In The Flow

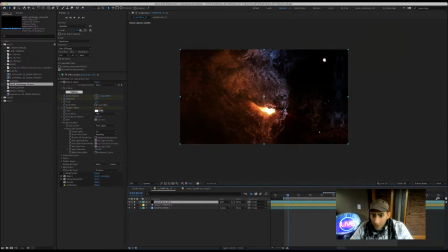Let me let me go back real quick just to see something.
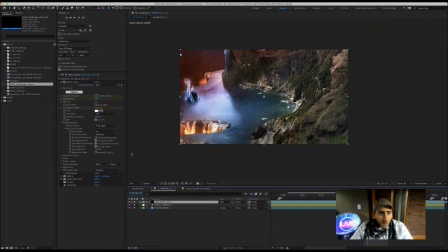Oh yeah, I guess I have to do this eventually. There's a,
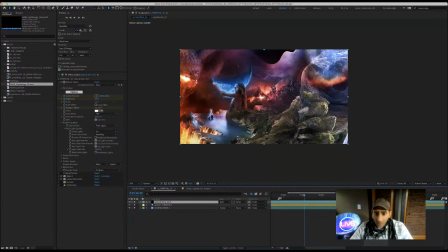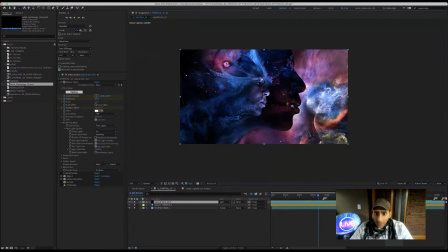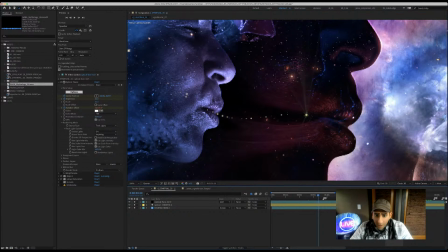so if you want to see how I got to this part where the coming out of
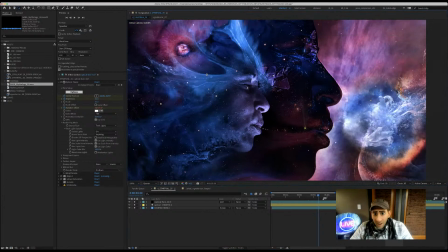Chaos's mouth, basically it's the idea that the human mind can kind of breathe our own reality into existence.
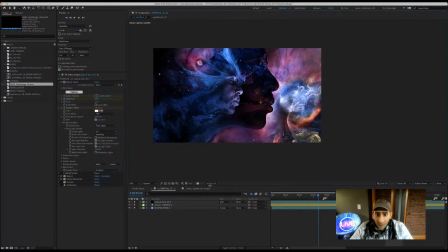Um, okay.
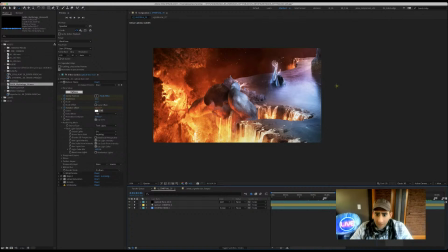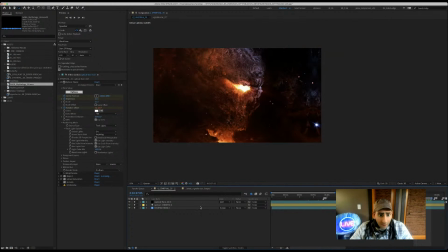Okay, so I think I'm going to.
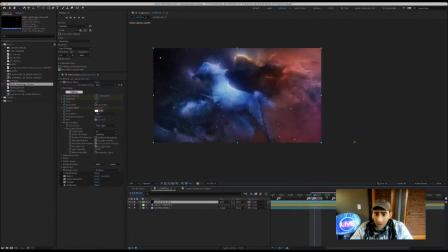Okay, so this is one of those times where I'm definitely going to turn down the back plate.
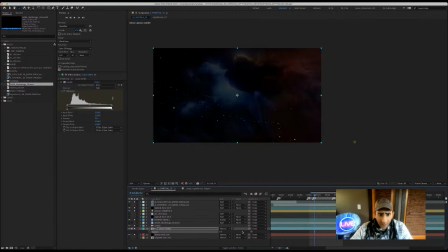So you kind of see where the horses are, but it's not. Um, it's not really that. You can, more importantly, you can see where the stars are. Okay, this is going to.
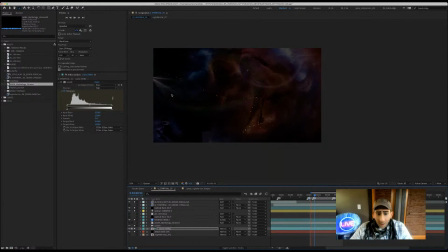Okay, sorry, I guess I did have it. It just seems that I think I'm doing this in the wrong order. I feel like it should be back there first and then come forward. So let me reverse that. Okay, so to do that, basically what I'm saying is this is the soul's journey throughout Rebirth of Gaia.
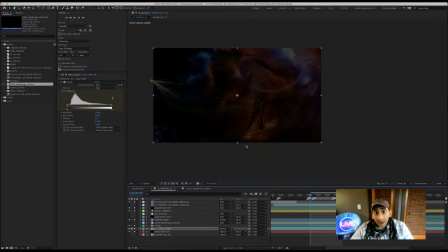And this next section of the video starts by talking about, the sense of depth that's created by having things in the distance, less saturated, less contrast, a little bit more blurry.
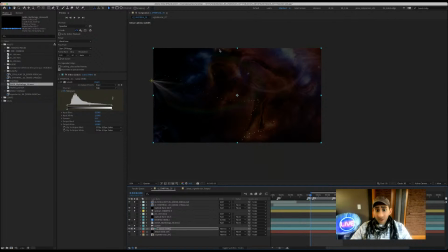So that's where the light should go first. Right now, I think I have it wrong because it goes here first. The idea before was that by the time the camera comes back up here, that these would be more dispersed. But I think, well, let's see.
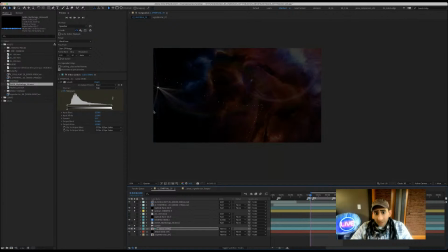I think the thing I'm missing though, yeah, I think the thing I'm missing is it's an opportunity for the camera because this is a pretty big camera move.
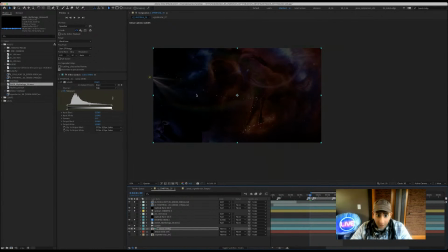Yeah, I think that I'm missing an opportunity to have the camera flying through some of these right now because that's what I'm talking about is the basically Z depth. Again, kids, X, Y, and Z.
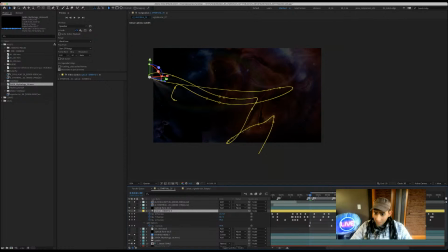Again, my audience is undefined, I guess, but I am talking as if I'm hanging out with my kids and they wanted to ask some questions about it.
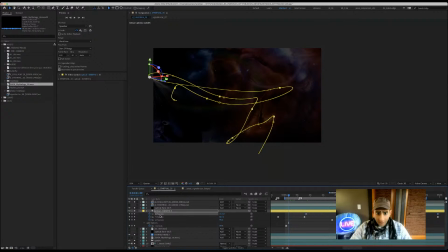How I do this. Hint, hint, kids. The commentary is peppered with dad jokes. Okay, so this is.